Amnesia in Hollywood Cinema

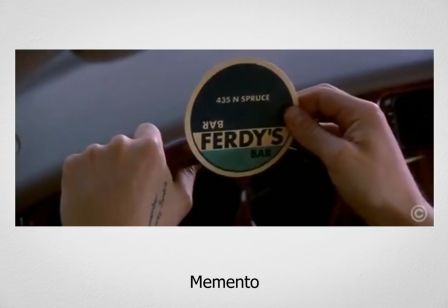4:06 It is a more elegant technique than the more belabored verbal explanation.
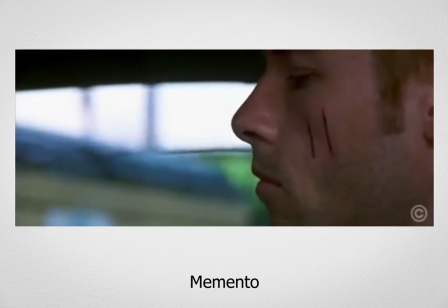4:11 Nolan has exploited this smart technique to a fault in Memento, since the entire movie revolves around the reverse narrative,
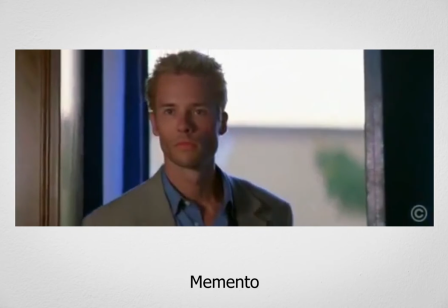4:18 each scene describing how the character arrived where he is in the scene before,
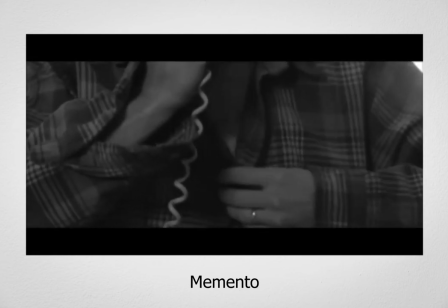4:24 except for a few events which happened in a chronological order, otherwise it would be too straightforward.
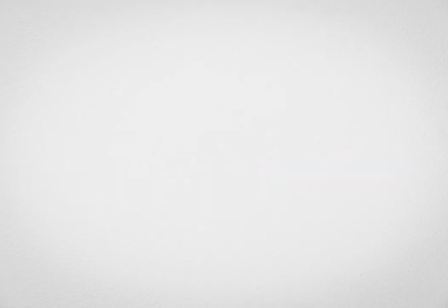4:30 Also it turns out the girl wasn't really her daughter in Arrival, or not yet at least.
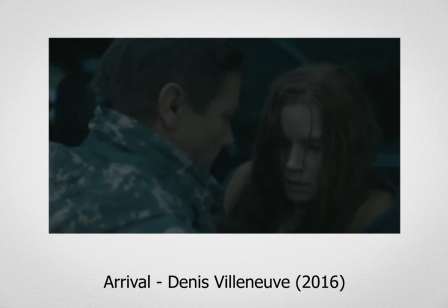4:36 These images were not memories she had forgotten about but visions of the future. But the majority will have believed them to be past memories, this shows how used we have we come to that old amnesic trick.
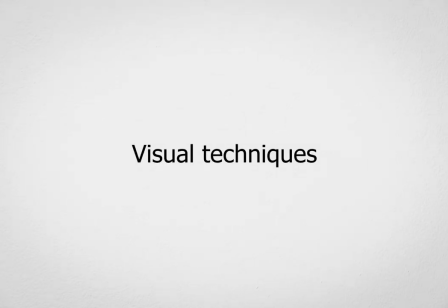4:51 Conveying that what we are seeing on screen is memories rather than a present reality can also be done through special visual techniques.
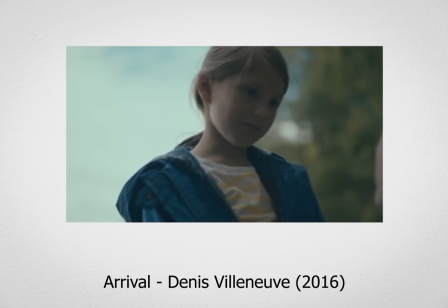5:00 Let us take the scenes in Arrival where the main character's daughter appears.
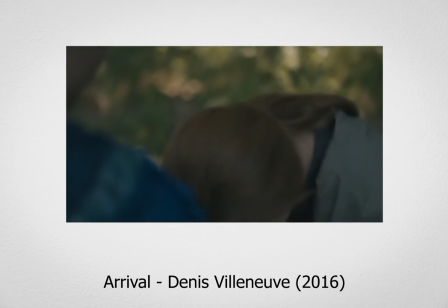5:05 They feature distinct visual characteristics which set them apart from the rest.
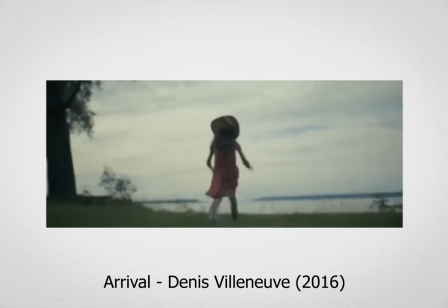5:10 The colors are warmer or the background is blurry for instance.
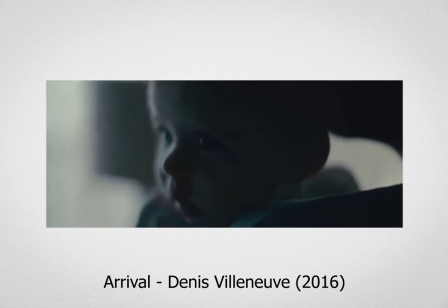5:14 They are also usually very short and we can sometimes you hear the muffled sound of the child laughing or babbling away in the background.
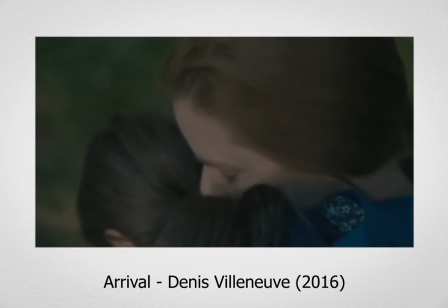5:22 The switch from these scenes back to the present time is usually signalled by a sudden gasp,
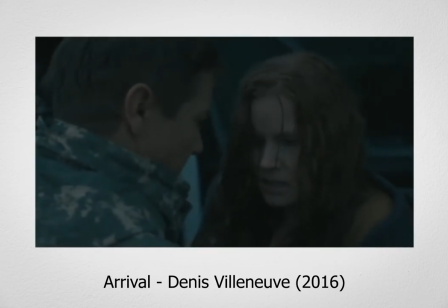5:30 another common element signalling that we were in the mind of the character.
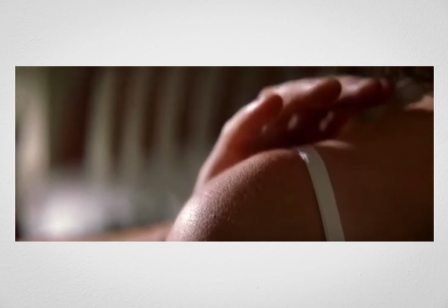5:35 Similar visual effects are also used in Memento, when learning things about his deceased wife.
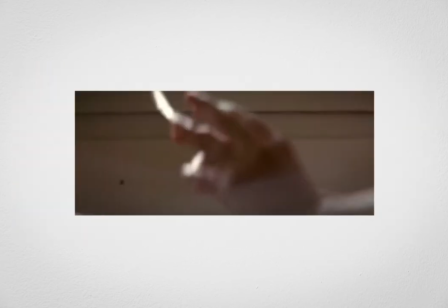5:41 Nolan also uses yet another well-established visual technique to pinpoint flashbacks, he switches to black and white.
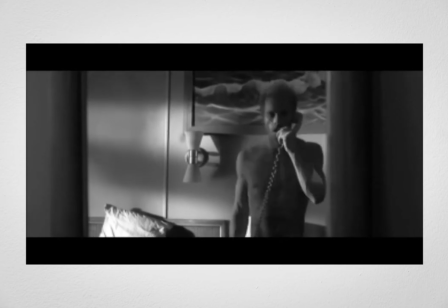5:48 In that particular case,
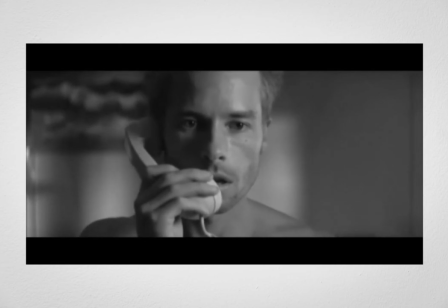5:49 the black and white is meant to separate the events which happen chronologically from the other sequences which we discover in reverse chronological order.
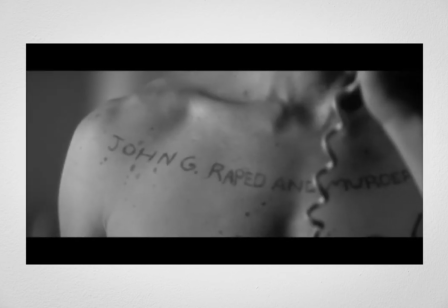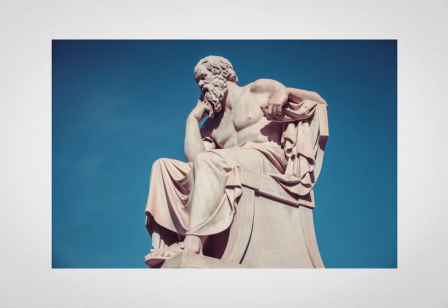6:07 Through these different techniques, spectators are provided bearings and a fair chance at understanding a confusing situation.
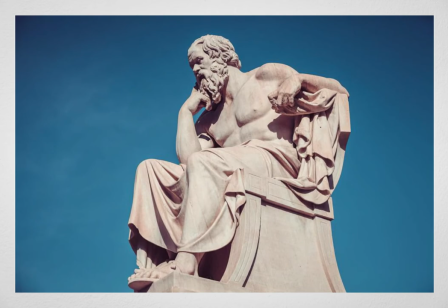6:15 The characters, rather than the spectator are the lost ones.
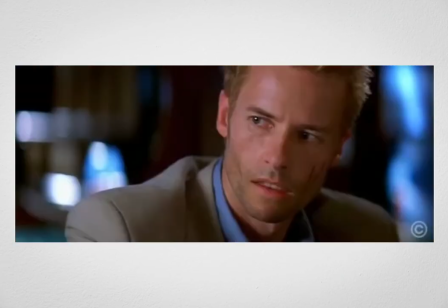6:19 They have little or no access to crucial elements of the past, which we spectators are provided glimpses of,
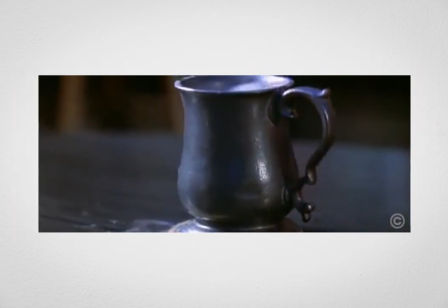6:26 that usually have us wondering, like the characters themselves, what the hell happened.
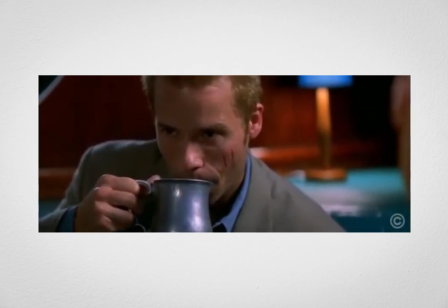6:31 And it turns out most of the time that the amnesia is explained by a traumatic event,
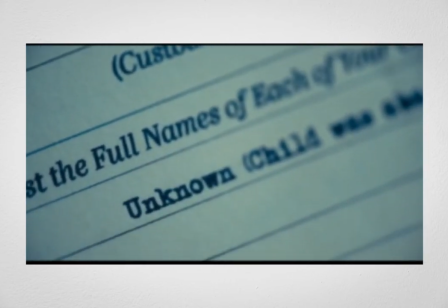6:36 Rita's car accidents at the beginning of the movie, the Joker's painful childhood, or the supposed death of one's daughter in a rival for example.
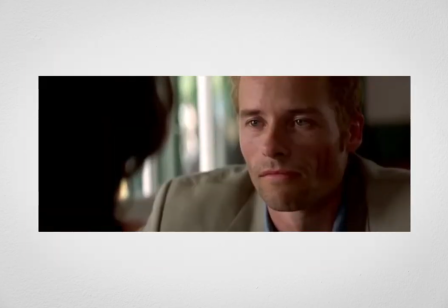6:45 But this original drama isn't actually central to the plot,
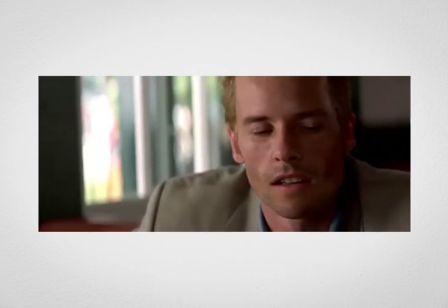6:49 it is often indeed brushed aside, mentioned very briefly as an addendum or not mentioned at all.
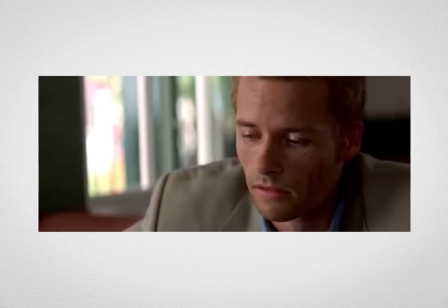6:55 This means that what drives filmmakers to feature amnesic people again and again is something other than just an interest in the condition itself.
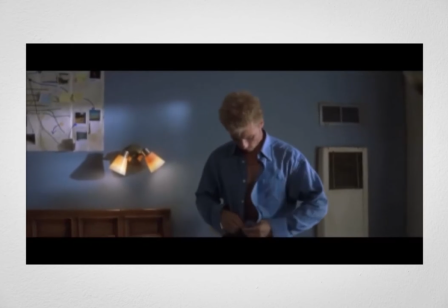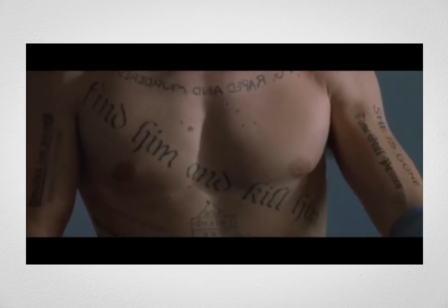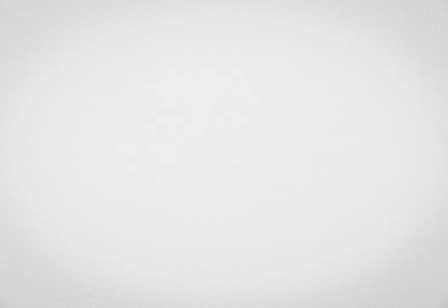Now that we have examined some of the techniques used to convey amnesia, let us turn to why so many films feature amnesiacs. The first and most obvious reason why filmmakers like amnesiacs
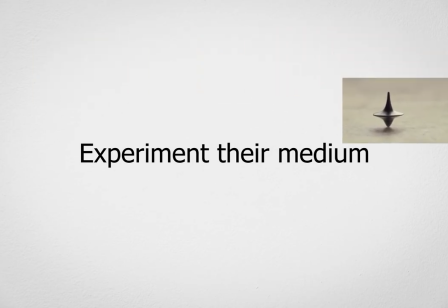7:32 is that they are a fantastic means for them to have fun experimenting with their own medium.
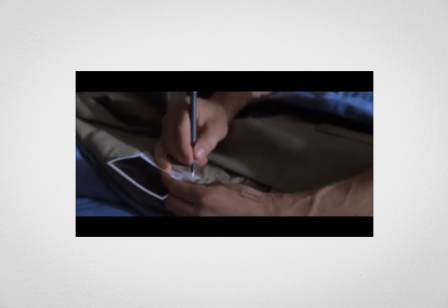7:38 This is obviously the case in Memento. The whole movie is a massive puzzle.
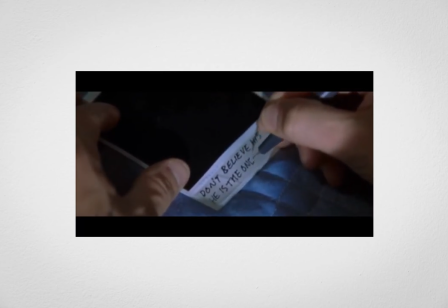7:44 Both the spectators and the main characters are trying to find who the killer of Leonard's wife is. and every time a new clue is provided,
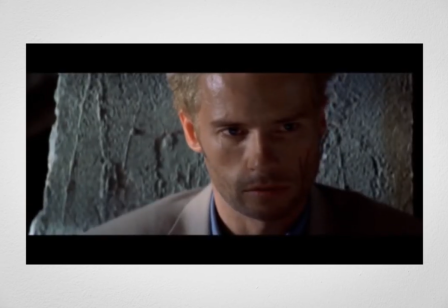7:53 a new element comes up that casts doubt on a favored hypothesis.
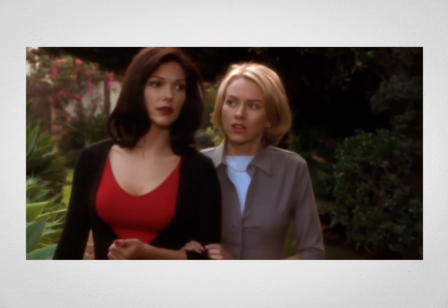7:58 This thrilling sense of suspense is, probably, one of the main assets of amnesia for filmmakers.
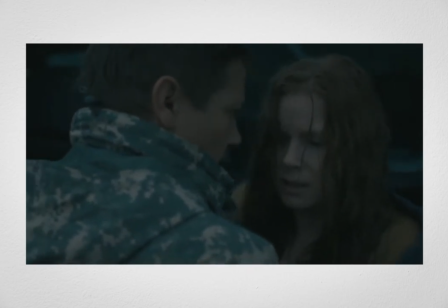8:04 They keep the film's intensity high and allow for all kinds of amazing and dramatic twists,
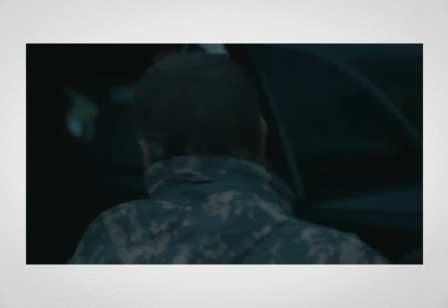8:11 like the spectacular one that ends Arrival.